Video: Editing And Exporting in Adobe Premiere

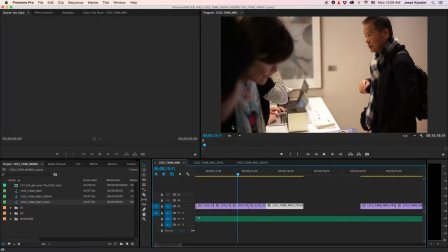[4:08]
And you'll notice that this shot, if we go into 200%,
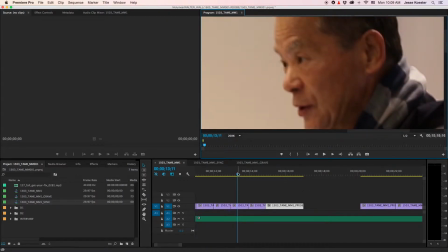[4:17]
is not nearly as in focus as this shot.
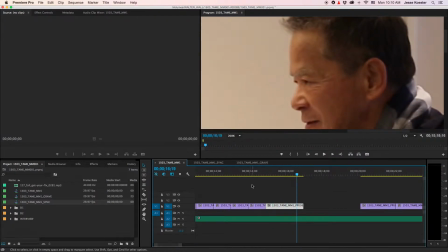[4:24]
So there's the second time we took the same shot, and there's the first time.
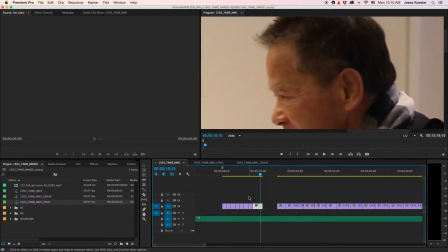[4:29]
Of course, you would want to go with the more in focus version, but what do we do with this one? This will probably end up in the Grave, but we don't want to be flipping between the main timeline and the Grave every time we find a shot that's not that great.
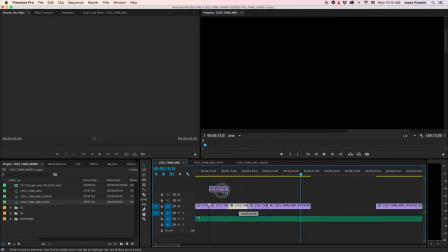[4:42]
So what we do is drag it up and create a new video track, and straight away turn that video track off.
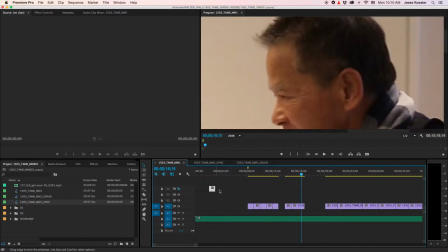[4:50]
So this is going to be kind of our dumping ground for mediocre or lousy footage or decent footage that we just don't want right now.
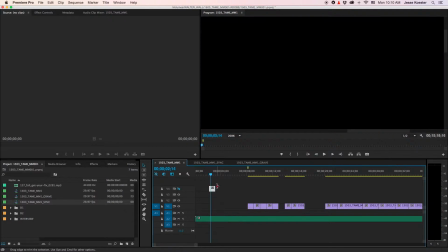[4:58]
Then when we've accumulated a bunch of clips up here, we'll select them all and take them over to the grave simultaneously instead of going back and forth and back and forth and back and forth. So now we've got this little space here.
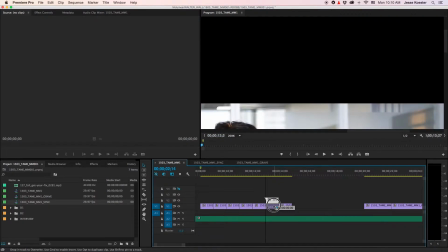[5:11]
We can just grab this clip, drop it in, go back to fit, and
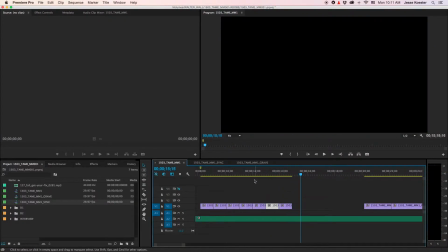[5:22]
much better, much better. All right, so as you'll notice, the more we edit, the larger this gap will become.
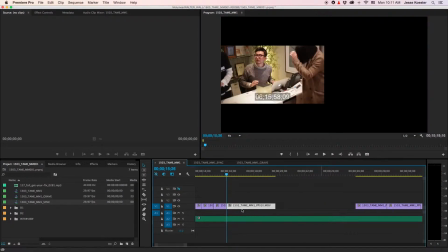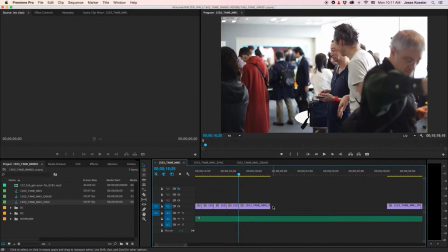[5:40]
We'll just dump a bunch of these in here, and you'll see that the gap between this footage and that footage is always growing.
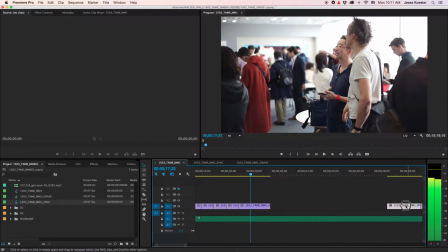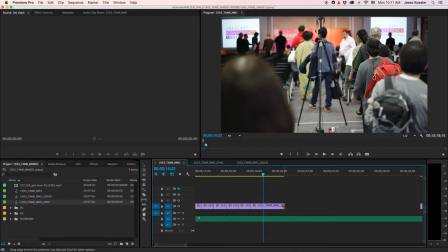[5:56]
And now we don't even have footage that we can grab.
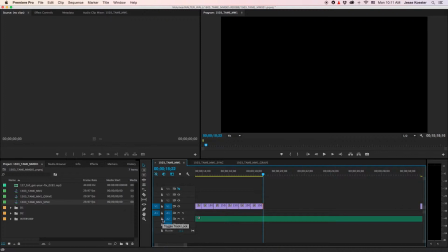[6:02]
It's getting too wide. So one very, very simple thing you can do is lock your music track and select that gap and then hit the delete key,
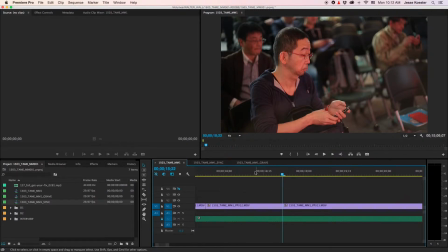[6:13]
and it'll pull everything back towards your last clip. All right. So you'll see that this speeds up editing considerably.
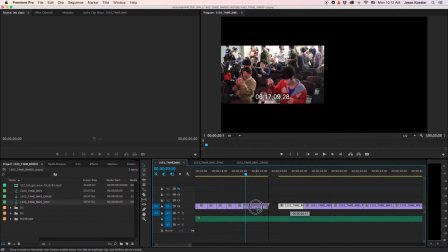[6:31]
We've done all our prep work, and now we can just tear through the cut.
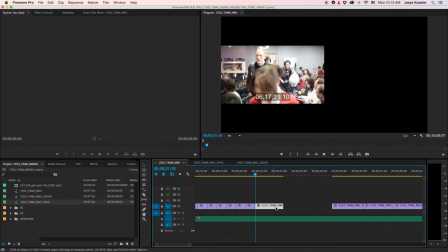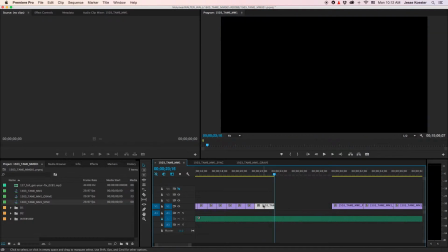[6:43]
Now you'll notice I've been doing cuts on regular beats.
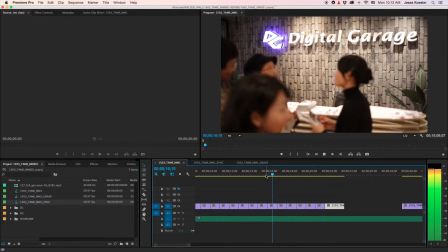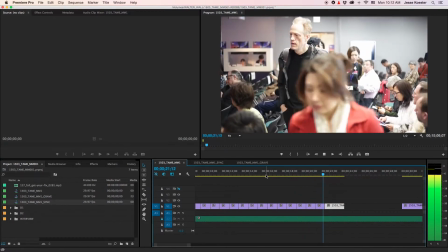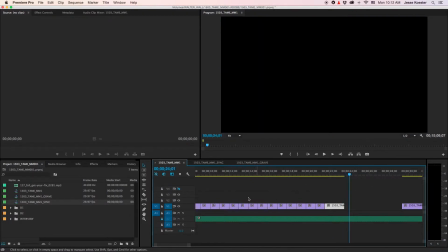[6:57]
And all those cuts happen on static shots, so you want the feeling of constant movement.
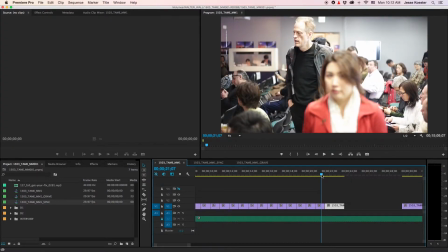[7:01]
But sometimes you'll get to a shot with movement inside the shot that's really worth keeping.
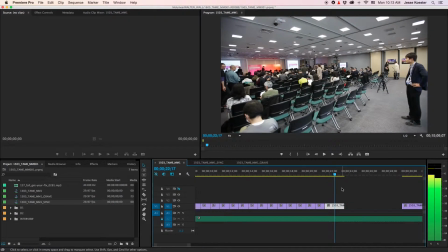[7:07]
Like that pan wouldn't work if we just cut it down to half the length and kept it at the same pace we were cutting everything else.
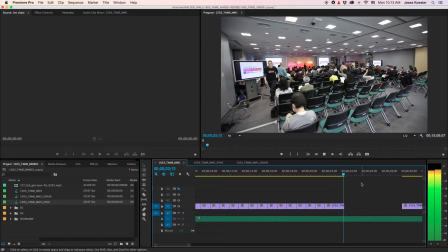[7:18]
See, it just felt like we were starting a move, but we never finished it. So by leaving it longer,
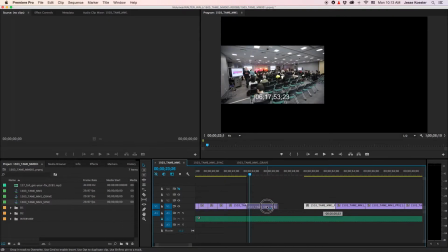[7:27]
we've got that complete move. What you want to do is keep a clip going on your video.
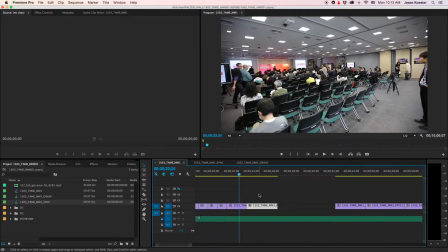[7:34]
You never want the audience to get bored, and one way to make people bored is to always have the cut on the beat, or on the same 1, 2, 3, 4, 1, 2, 3, 4. Sometimes you want to do like a 1, 2, 2, 4, and that's what we're doing here, is we're holding on one of the beats.
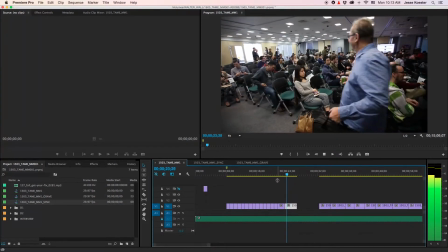[7:55]
Just to give a break to the rhythm.
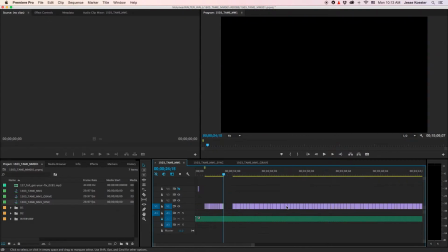[8:02]
Alright, so this will continue for a while. I'm going to turn off the recorder, and when we come back, we will have a much more edited clip. Talk to you soon.